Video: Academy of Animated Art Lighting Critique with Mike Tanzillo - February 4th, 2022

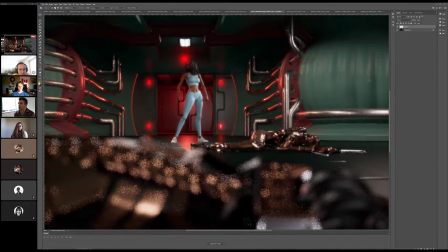1001s
that's fine. But basically, what ends up happening is there's just like a bright light source that's in there.
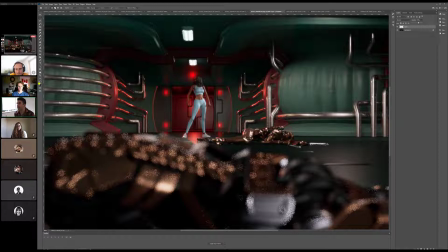1010s
And that creates more variation within that. And then because then it's like there's the bulb, there's the glow, and then the lights themselves become a little bit more directional in that because what I'm seeing right now is just like a kind of a perfect circle of blur around each one.
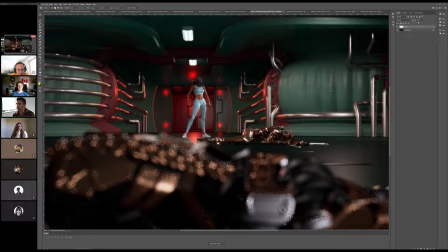1031s
And all of that being said, I don't necessarily think we even need the lights. So I would either push them a little bit more where they'd have a little bit more variation within them,
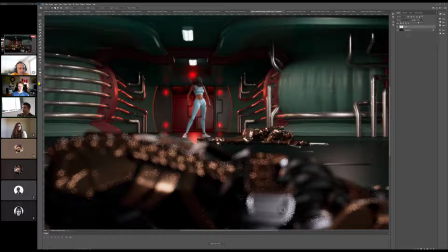1046s
but I would also just try without them because I think I'm convinced that there's a red light inside this room that's hitting this, giving this down here, and I'm totally fine. I would be convinced that the light in there and all the light bouncing around would actually contribute to that red on the pipes as well.
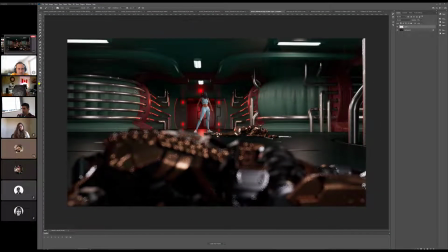1065s
And I think because I think the thing that's working out the
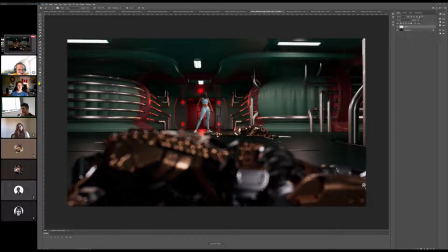1078s
best in terms of the framing element isn't actually the lights of themselves. It's like this little bit of red that's hitting the edge here. I think that's really cool. And I think that frames her subtly. In the other red lights, like this one's right by her head, and that's actually kind of working against us a little bit.
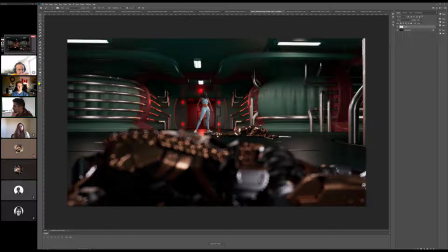1096s
So, my take on it, I would leave the contributions of the lights themselves and just be able to convince myself it's the light on the other side of that door, and then turn off the glowing orbs. Does anyone agree or disagree with that? Or I should say, or have additional opinions about the images that Austin submitted?
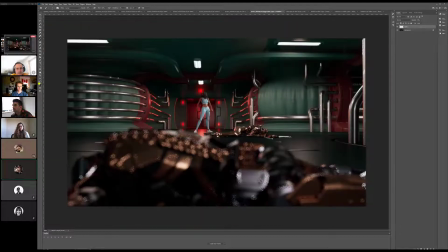1117s
Mike, I think just to open the over the right side of the top, the light is looking not proper actually. Oh, something's going on over here.
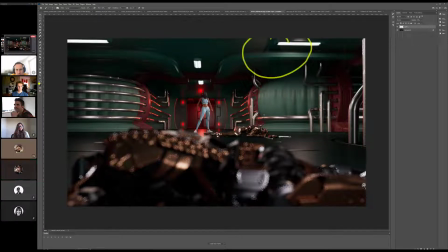1133s
Yeah. Yeah. I think it's just like I think it looks like Austin. It looks like you probably rendered them at a different scale, or it's just some sort of reformatting issue. Unless I did that. Did I do that? No, I didn't do that. Possibilities. Yeah. So just keep your eye on that.
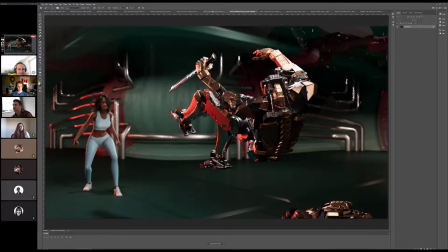1153s
All right, cool. Yeah. Anybody else got anything for Austin? All right, cool.
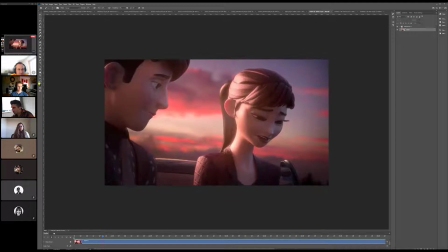1160s
All right, Kelvin. So I think this is. Hey, there, good audio.
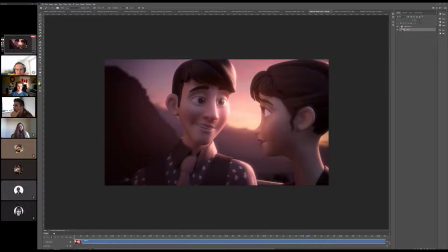1166s
I like it. For now. Yeah. So I think overall, I think it's looking great.
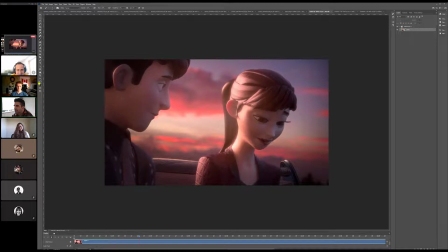1172s
My one thing is that because the first shot is where we're introducing her,
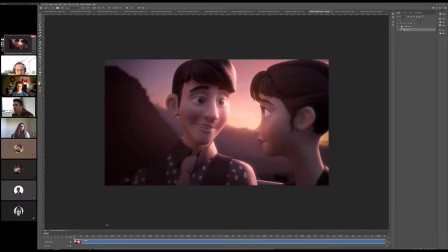1175s
I think we might want to bounce a little bit more light onto her face because I think that her, like here it looks great. Even in here, she's getting some good, like bounce in there.
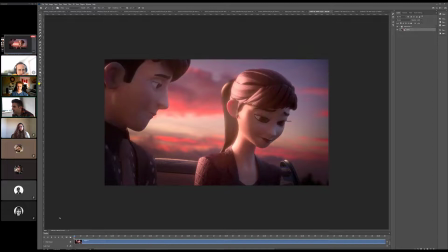1188s
But it's just like this little like flare glow there. Yeah. So I think what we could do is again, because if this was being lit for a film, they would use a bounce card in front of her to like throw extra light up on her face. And I think on this half of her face, we could bounce a little bit more up in there.
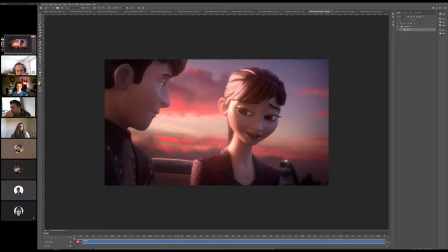1207s
Okay. And I think that would actually play better together. I have a small bounce card in front of them, but it's a little further away for that shot. Yeah. I'll scoot it up, but. Oh, and the other thing I saw was in the second shot, it could be a matte line.
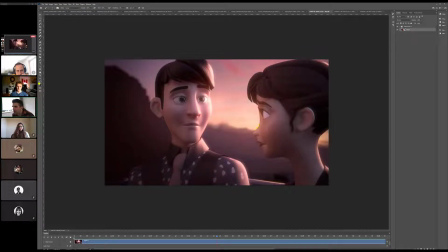1221s
It could be like like right around the edge of her face. Yeah, it might just need to be
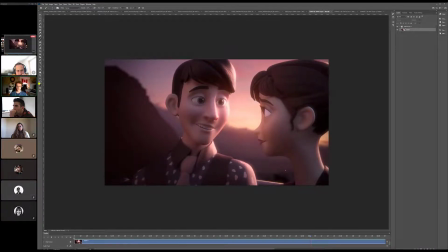1226s
edge. I tried. Or something. Yeah. I have a little edge blur on there, but yeah, there's a 1 pixel wide thing all around them.
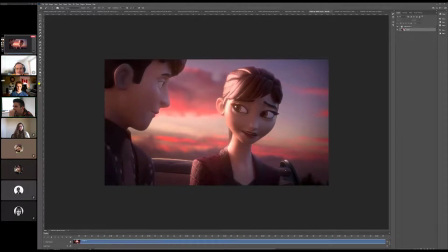1234s
I hate the 1 pixel wide thing all around. Yeah. That drives me insane.
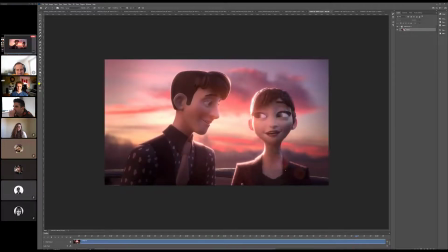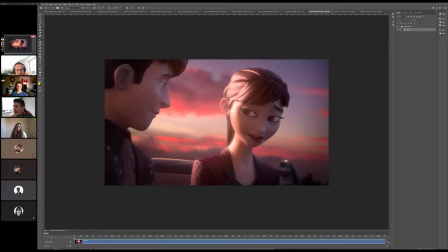1244s
And I think we can.
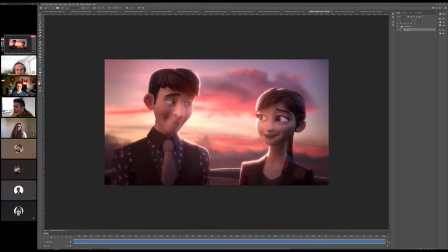1249s
I'm thinking about if we should brighten their teeth a little bit, just make them make those a little cleaner.
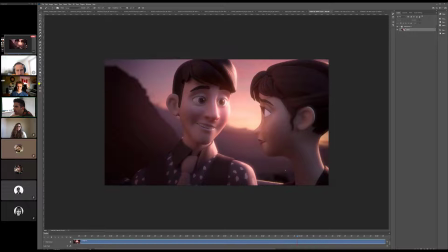1255s
It's interesting the color palette you chose, like for their shirts and their garments and stuff.
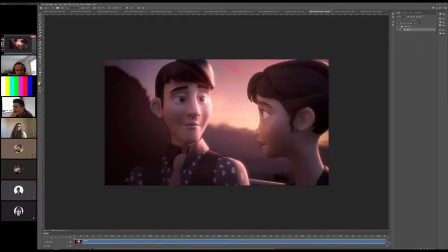1263s
I think. Yeah, I my camera just went off. I
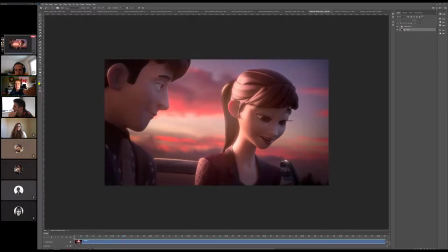1272s
fix that. There we go. Oh, you're low battery.
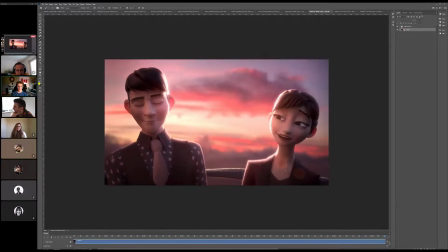1278s
I'll be okay. I found that texture for his shirt, and that just had to be it.
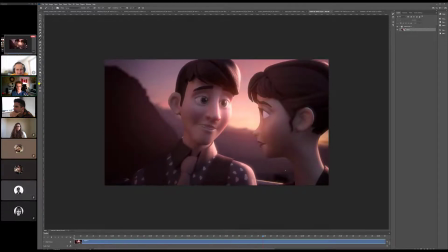1286s
I think that their basic materials were roughly those colors, so I just found something with a little bit more detail and threw it on.
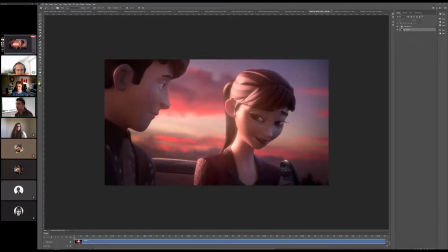1291s
Yeah. Did you have any thoughts about that? No. It was just because it's an interesting shot because it's creating an interesting color palette because it's a little bit monochromatic because they're all kind of not monochromatic,
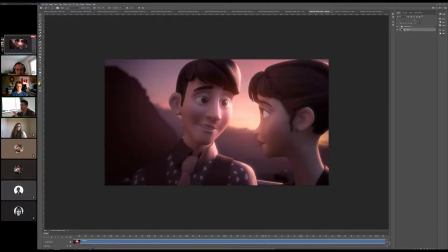1307s
but it's like there's a similar chromatic element about all of the aspects of the shot,
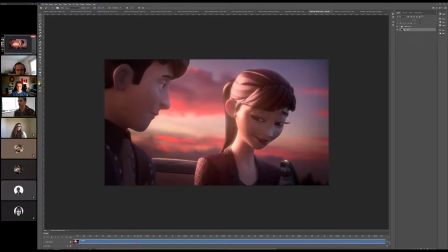1311s
and so it's like really all about the subtlety of things. And I'm wondering if within that, because one of the things I was thinking, and I wasn't going to say this, but I'll just throw this out there. I was wondering if like maybe there was an opportunity to get some more, like especially with her lip color, it almost feels a little bit black.
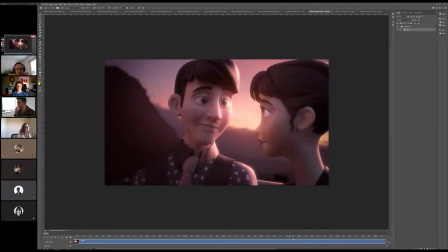1329s
Like I wonder if we could pull some saturation out of her lips a little bit more. Or just lighten it, or just saturation?
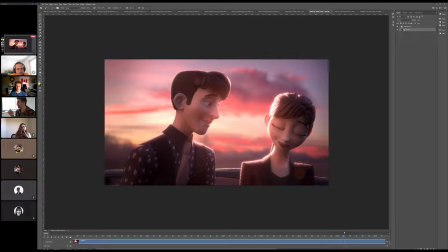1334s
Lighten and saturation, just to get like a yeah.
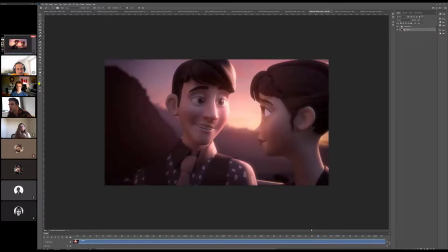Yeah. Any other thoughts on this one? On these three? Mike, I just posted a thing. I think Kelvin might look at that thing.
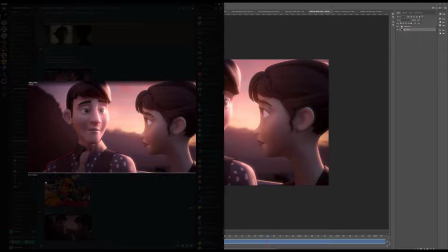1359s
Oh yeah, what's this?
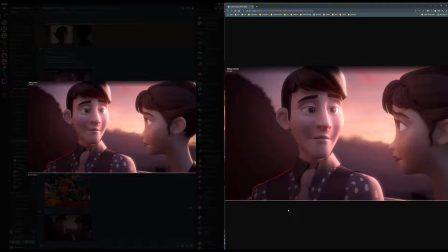1362s
I think he should introduce some light over there because it's getting merged at the time of the
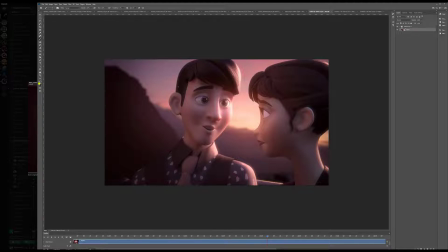1371s
that time. Yeah, that's a good call. Like let's maybe just put a little subtle rim light on. Yeah, here. That's a good call. Yeah, it's getting merged with the background.
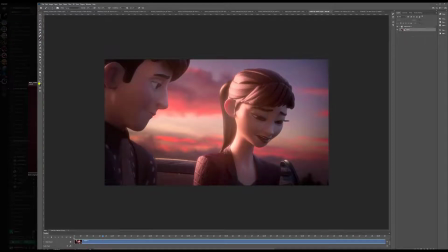1381s
Yeah, because you can kind of I was actually gonna say the same thing right before.
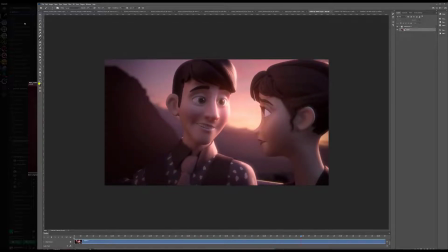1387s
It's like when we Liar. go to the shot. Absolutely. The brown. No, I really. I just don't believe you.
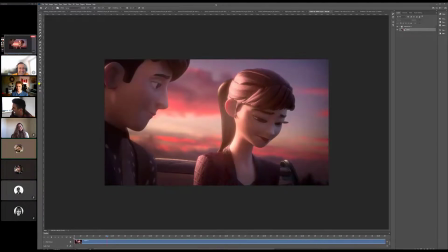1392s
I'm so tired of being the guy that comes in. I've not been doing anything, and I drop one note. But like, I literally was thinking the same thing.
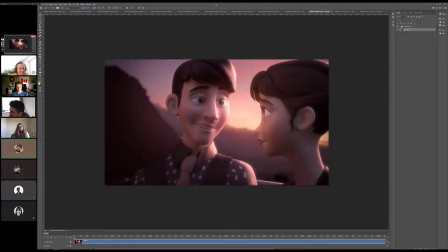1399s
I'm like, oh, the brown vest gets lost in the brown mount. Yeah. And there it is. I'll see you guys in a month.
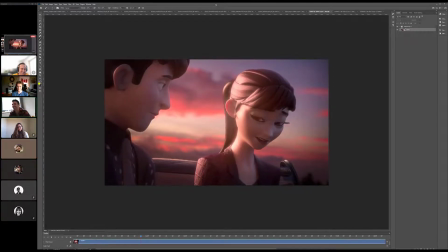1403s
All right, take care, Aaron. Never go. Aaron, fire out. Yeah, I think that's a good call. All right, cool. All right, good stuff, man.
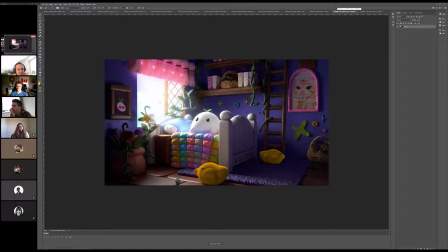1416s
All right, thanks. Yeah. All right, Ruby. I think this looks great. Only thought when I just as I'm pulling it in now is maybe, and this wouldn't be something that like you would necessarily need to.
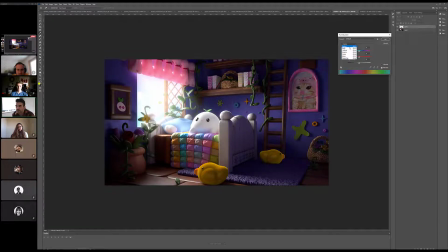1433s
This is what we would call a ship with the fix, but basically I think the yellows and that bird can come down just a little bit, just to kind of get it to settle into the spaces. Because it's like this is an interesting one because you've got so many different.
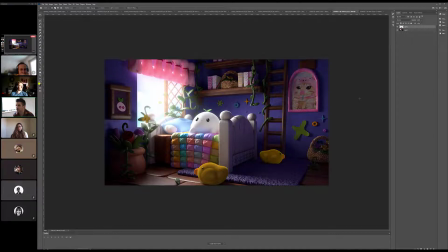1451s
There's a lot of different color coming into it, so like just balancing the saturation points and the brightness points. So it's really cohesive throughout. But I just thought that one point was kind of standing out. How are you feeling about it? I like it. Well, I'll change that to make it better.
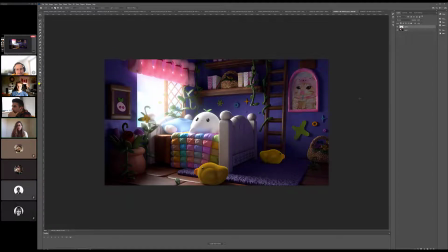1470s
But yeah, all the notes that you guys have given me, like they really, really improved the scene a lot. So yeah, it is a fun scene. It's super. Yeah, it really is. And like you've gotten some really, like there's some really cool subtle things going on here.
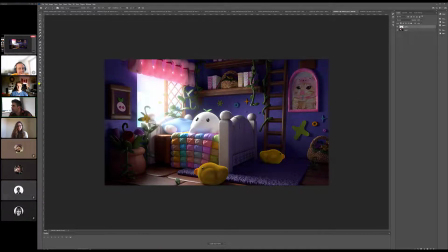1489s
Like I'm noticing all of the bounce color coming up onto the white body of. I just want to call this guy Kirby, but that's not who he is.